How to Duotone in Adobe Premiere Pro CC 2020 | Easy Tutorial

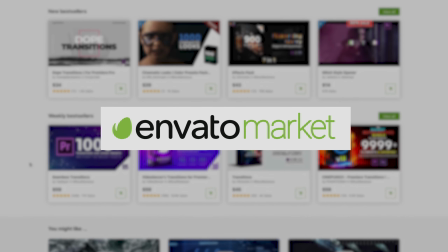This video is sponsored by Envato, a great all-around video asset resource for video editors. What's up guys, Austin Newman here. It's been a while since I've done one of these little short video tutorials on Premiere Pro and some really cool effects inside Premiere Pro. This time we're gonna be tackling Duotone, which is an effect that I think I saw first on Spotify.
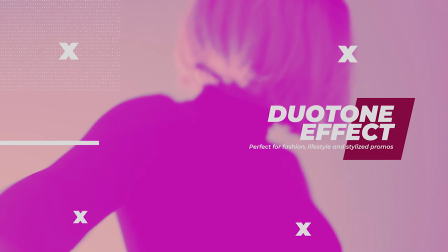So I wanted to play around in Premiere Pro 2020 and just kind of see if I could duplicate the effect. This is what I ended up with.
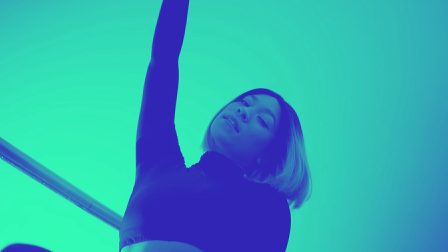I think it looks pretty cool. It's something that's really close to the Spotify effect. And I wanted to show you guys how you can also get this look right inside Adobe Premiere Pro 2020 without any plugins or presets of any kind.
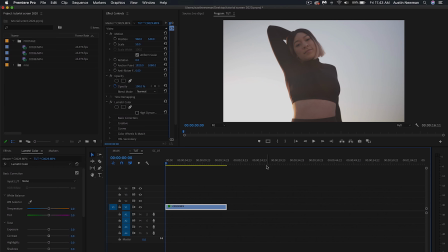Let's go ahead and dive in. All right, so we're inside of Adobe Premiere Pro. I've got this footage here on my timeline of my friend Cheyenne.
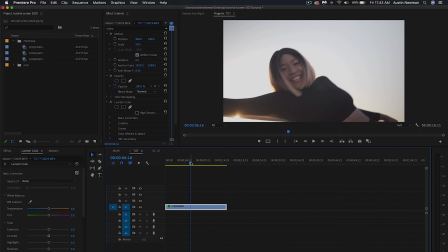Now, something I wanna mention, if you're gonna be shooting for the Duotone effect, you wanna keep in mind,
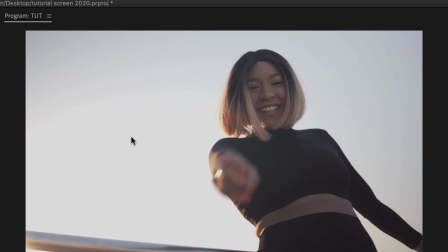you want a really nice bright background, and if you can, have your model or subject wear darker clothes. This is really gonna help a lot better to kind of bring and maximize the effect out. So you definitely want to keep that in mind next time you are shooting if you're going specifically for this look.
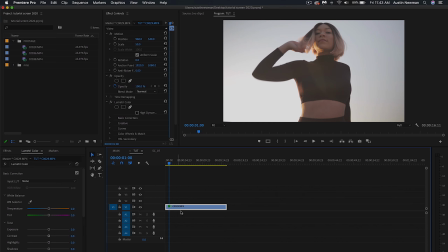So I have the footage here. The first thing that I wanna do to it with it selected, go to my Lumetri color panel.
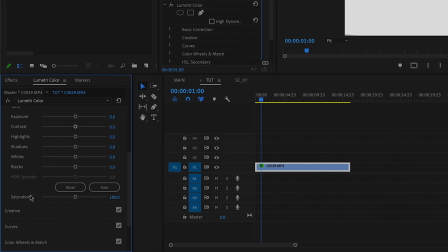I'm gonna go to basic correction, and I'm gonna go to saturation. I'm gonna bring that all the way down.
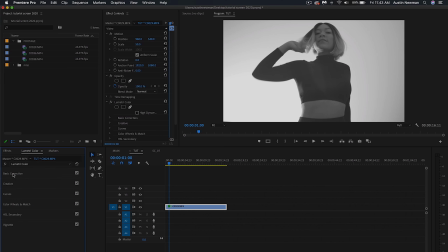So you wanna convert this to a black and white image, absolute first thing you wanna do. Next thing I wanna do is I wanna make an S curve to really add some more contrast and make this image pop.
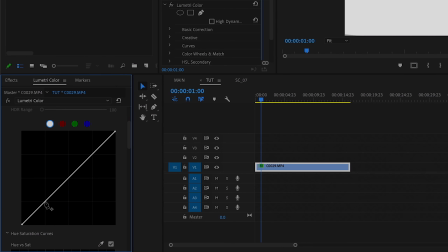So I'm gonna go down to curves, and I'm going to go to my RGB curve, and I'm gonna select 3 points, shadows, mids, and highlights. So to make the S, I'm gonna bring the shadows to the right slightly, and I'm going to bring my highlights back to the left slightly.
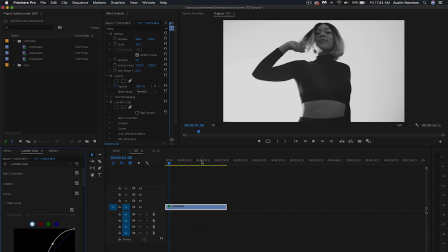So this makes somewhat of an S. That's why they call it an S curve. So now that we've prepped our footage for this look, the next thing we wanna do is go up to your project panel.
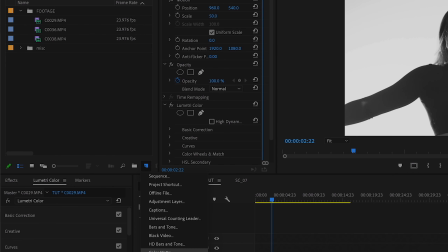I'm gonna select this little button here for new item. I'm gonna color mat. These are my settings, so it looks good.
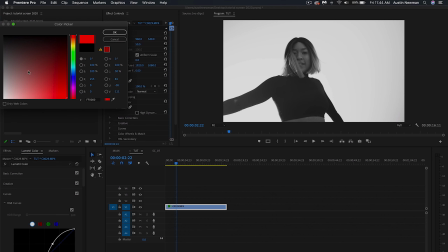And I'm going to bring in a red. Let's bring in something really strong and vibrant.
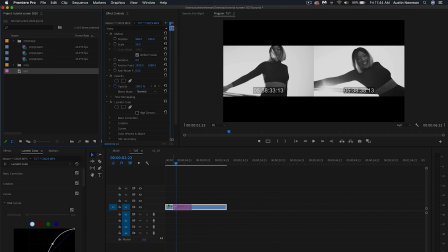And I'm gonna name this red, just so we know what it is. Drag it into our timeline, lay that over our footage here, extend it out.
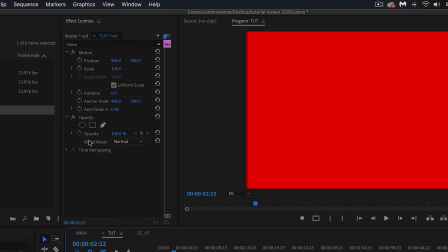And with the red color mat selected, you wanna go to under your opacity to blending mode and change that from normal to multiply.
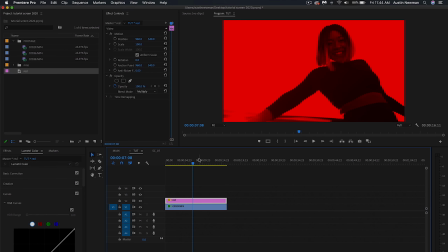Now you see it's kind of infused in the image already. We're not done yet. We've still got to bring in some other color to make it a Duotone effect.
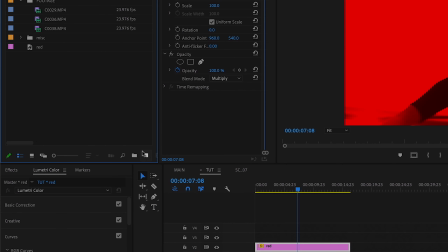So the next thing I wanna do is go up to my project panel. I'm gonna select a new item again, color mat.
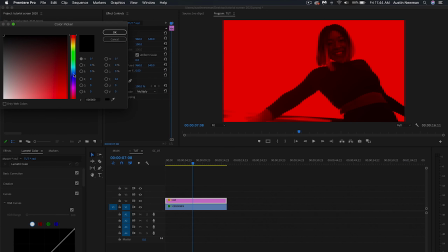And this time, same settings, I'm going to make this one a little bit more of a blue. Let's make this a little bit lighter of a blue, somewhere around there.
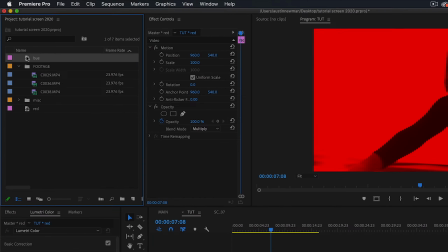I'll name this blue or bew, that works too. Bring your bew into your timeline, drag bew out.
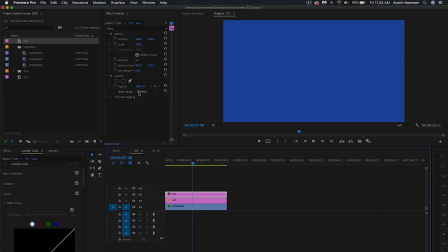With the bew layer selected, I'm going to go to opacity, blending mode, and I'm gonna change this one from normal to lighten.
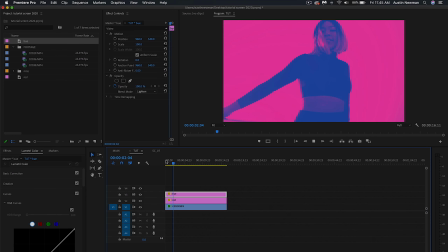So now we see that we've really infused this into the image. So something else that you can do if you wanna kind of make this pop a little bit more, you do wanna tailor this to your image. You go down here to contrast, you can bring that back a little bit, bring it out a little bit more to really make the blue pop in the shadows.
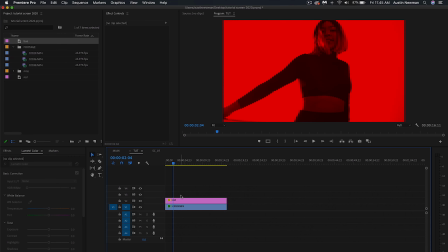So if I want to do more of a Spotify effect, I can just take this bew out and change my red to like a green or something like that.
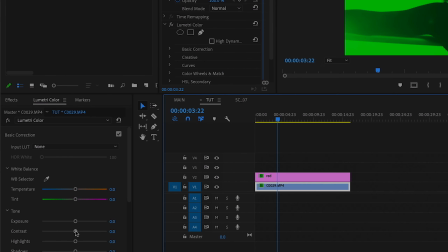And now we have more of a Spotify effect. Of course, they have darker shadows, so you might wanna play around with that and the contrast a little bit more.
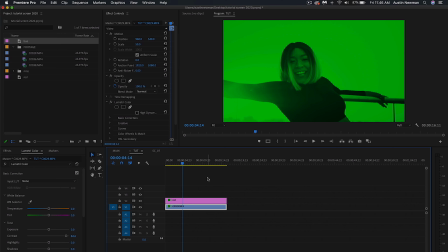So the other thing that I can do, you see this effect a lot with like motion graphics, you're gonna see it for all kinds of intros and openers.
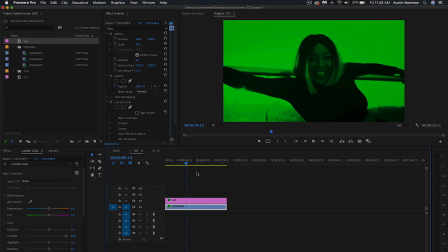So I would definitely recommend kind of looking for some motion graphics or adding some motion graphics. I recommend checking out Envato, they're actually our sponsor.
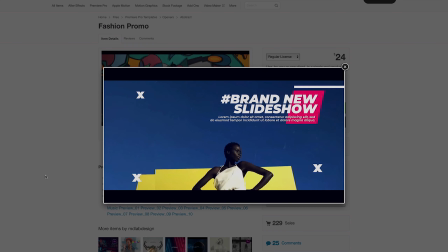And I actually found this fashion promo, so I just went ahead and downloaded this, brought it into Premiere, and this is actually what it looks like without any footage.
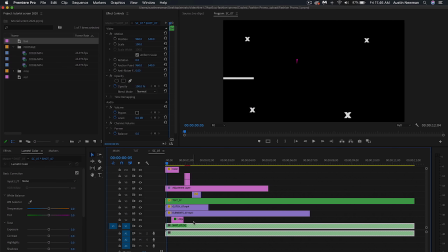So it's already ready to go. I'll just click on like shot 7 here, double click on that.
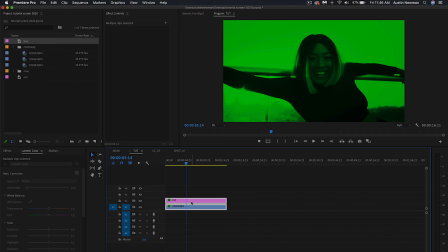It'll open up this new sequence. Go back to this timeline here where we have our footage and the effect.
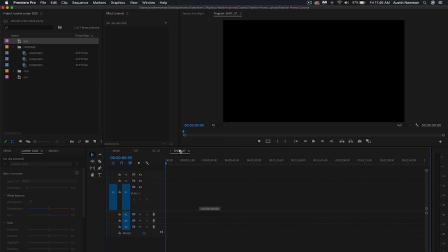I'm gonna select all of this and drag that into shot 7. Lay that into that sequence here.
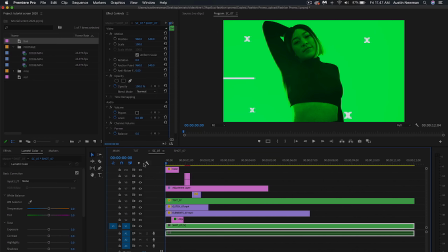So now that's already imported. And you see here, we have a nice opener.
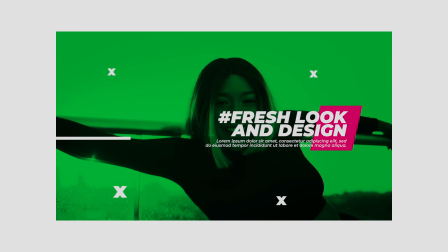So if we wanted to, we could use this for the beginning of like an art show or a gallery or even a fashion show,
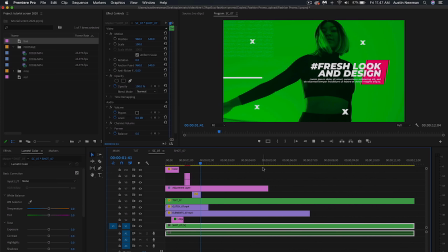a music festival, all kinds of applications for this.
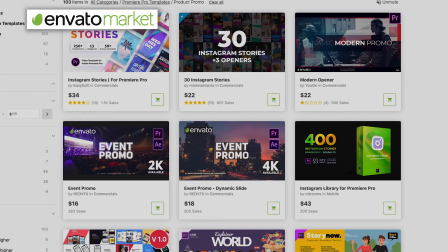In fact, you can find all kinds of really cool motion graphic templates just like this one on Envato, thousands of them literally.